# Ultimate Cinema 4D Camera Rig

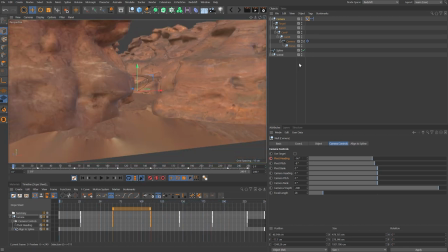We are passing through a rock there, but we can work on that. Let's come back to the beginning, hide the spline.
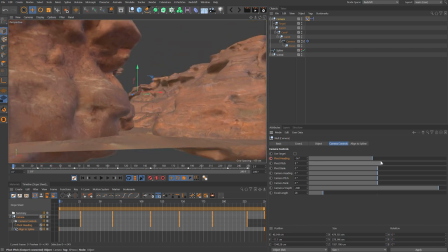Now I'm going to work on the pitch. So let's just bring this up what should we do?
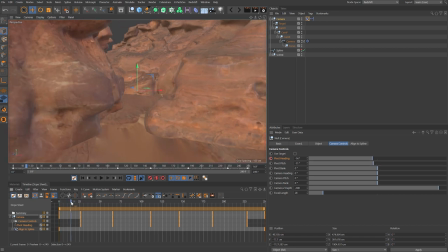Up a little bit. I am making this up as I go along, so bear with me. Let's come to more or less this first corner, just before it.
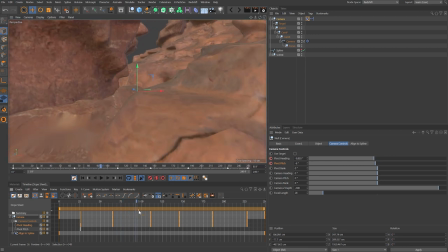Add a key for our pitch. I'm going to use this just to sort of go up and over any rocks that are in the way. Like here, maybe you just want to rise it up a tiny bit.
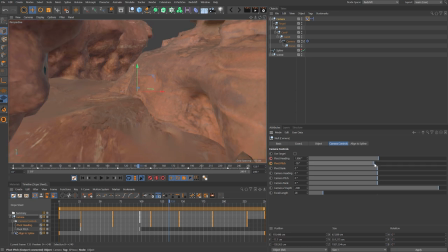And again, now maybe we come back down. It's going to give us a little bit of a roller coaster ride. It's going to be more interesting than if we just stuck it on that spline.
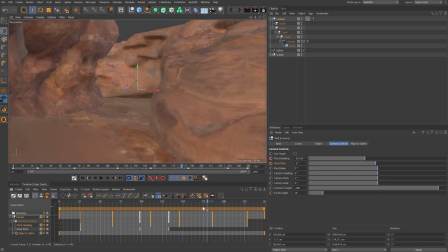Okay, I'm just going to keep the value the same there, but then as we come around here, I'm going to lift it up and over this rock just so we don't pass through.
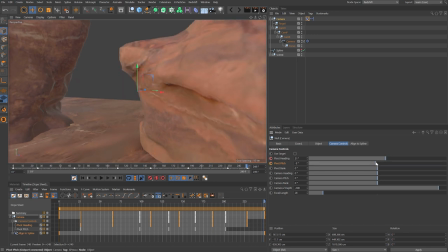More or less it, and then right at the end here, I think I'll just bring that back down so it's a bit more level.
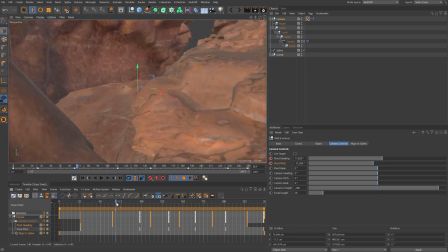So now we've got our heading and pitch in place. You can see that the camera move is starting to take place.
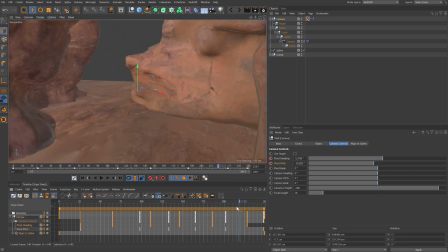It's looking okay. Cool stuff.
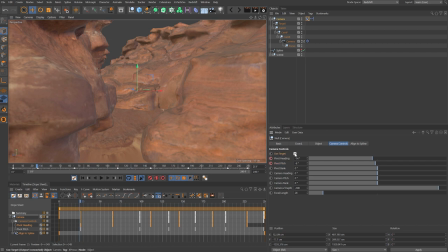Of course, at the moment, everything's pointing towards the dead center, and we can switch our target on to help manipulate that. So now let's grab our target. We can switch to our world axes. Now we can adjust which direction the camera is pointing.
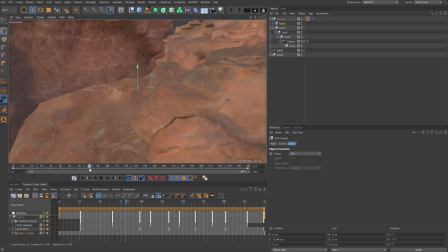So not only is it going to move up and down and move from left to right, we can adjust the angle or the direction that we're pointing.
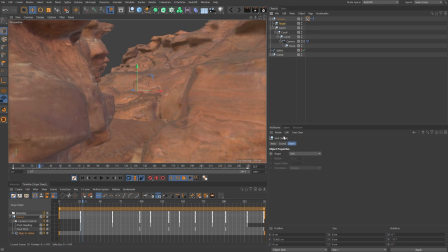So let's pull that up a bit. And we can start to keyframe the X position. Okay, maybe pull it across.
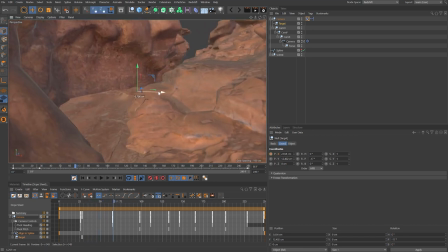This is just going to add a little bit more twist as we come round these corners.
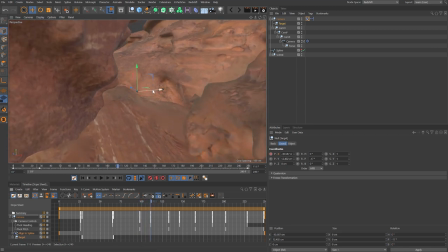I'm going to repeat that process as we go through,
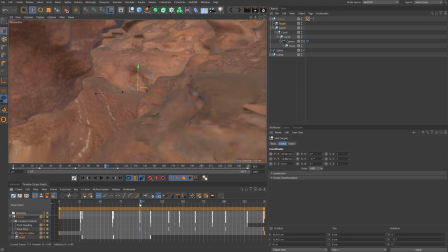just moving it so that we've got a bit more swing from left to right as we pass around all of these narrow bends and corners.
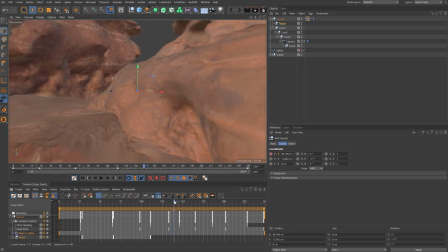Coming into the last corner here, let's push that over again to the left.
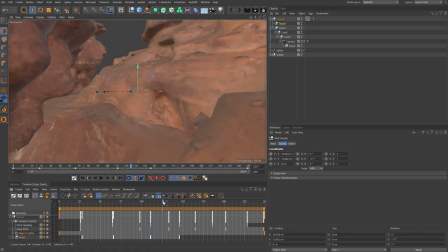Keep going.
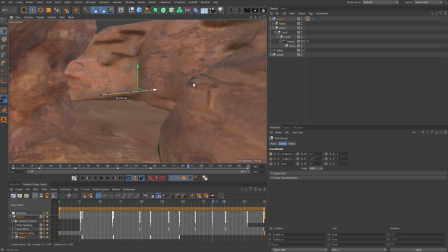And then once again, pulling it across to the right. Pretty straightforward stuff,
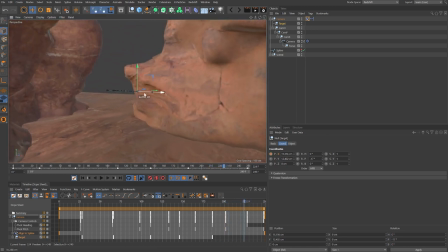but you can see it does create a nice, interesting motion for our camera.
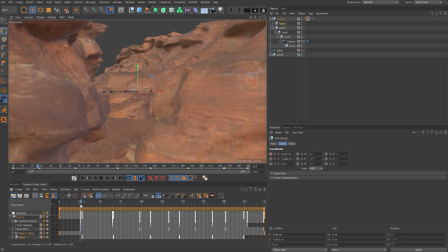I'm just going to do one pass on these as well. I'm not going to do any adjustments and manipulations, so this really is blocking out.
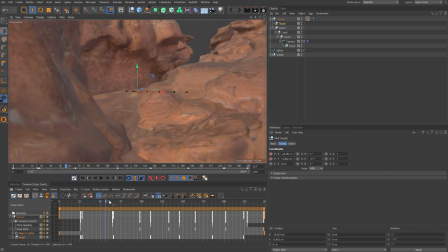On this pass, I'm going to adjust the Y position so that the camera can point up and down. And the great thing is that each of these tracks is independent,
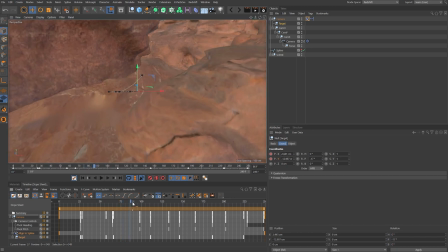so we have full control over all of these, and we can adjust any of them at any point.
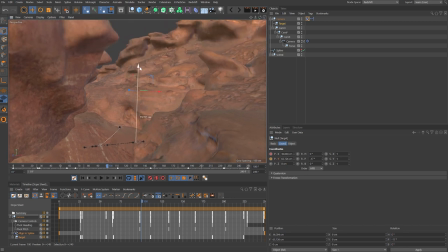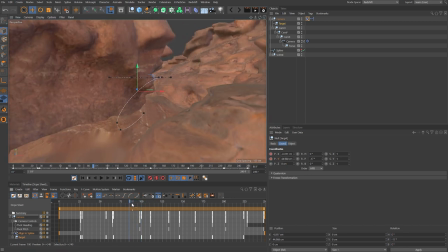Okay.
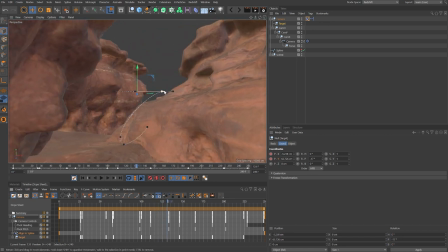Bear with me on this. It is taking a few minutes to do, but we really are going to block out this whole camera move within a matter of 4 or 5 minutes,
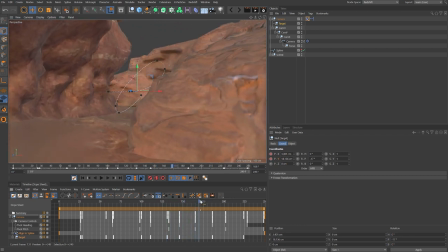from no camera traveling through this canyon to a roller coaster ride in just a few minutes.
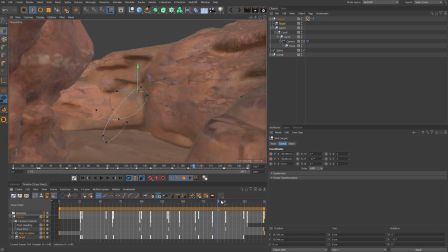We're going to rise up above this rock, so let's look up where we're going. Up we come, and then we come down the other side, so we're going to look down again.
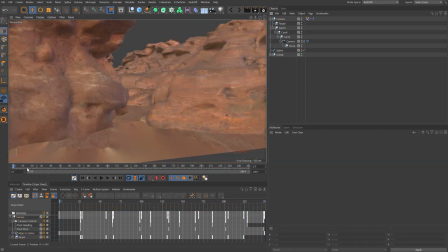There we go, maybe we just level that out, or just leave it. All right, so now you can see the camera move is looking pretty sweet.
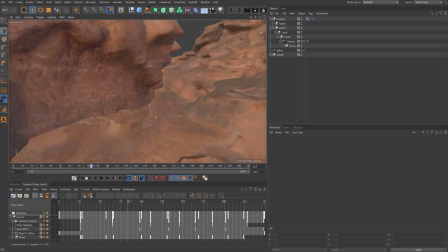We're not looking at the dead center all the time now, it's deviating from that central point, which does make it more interesting.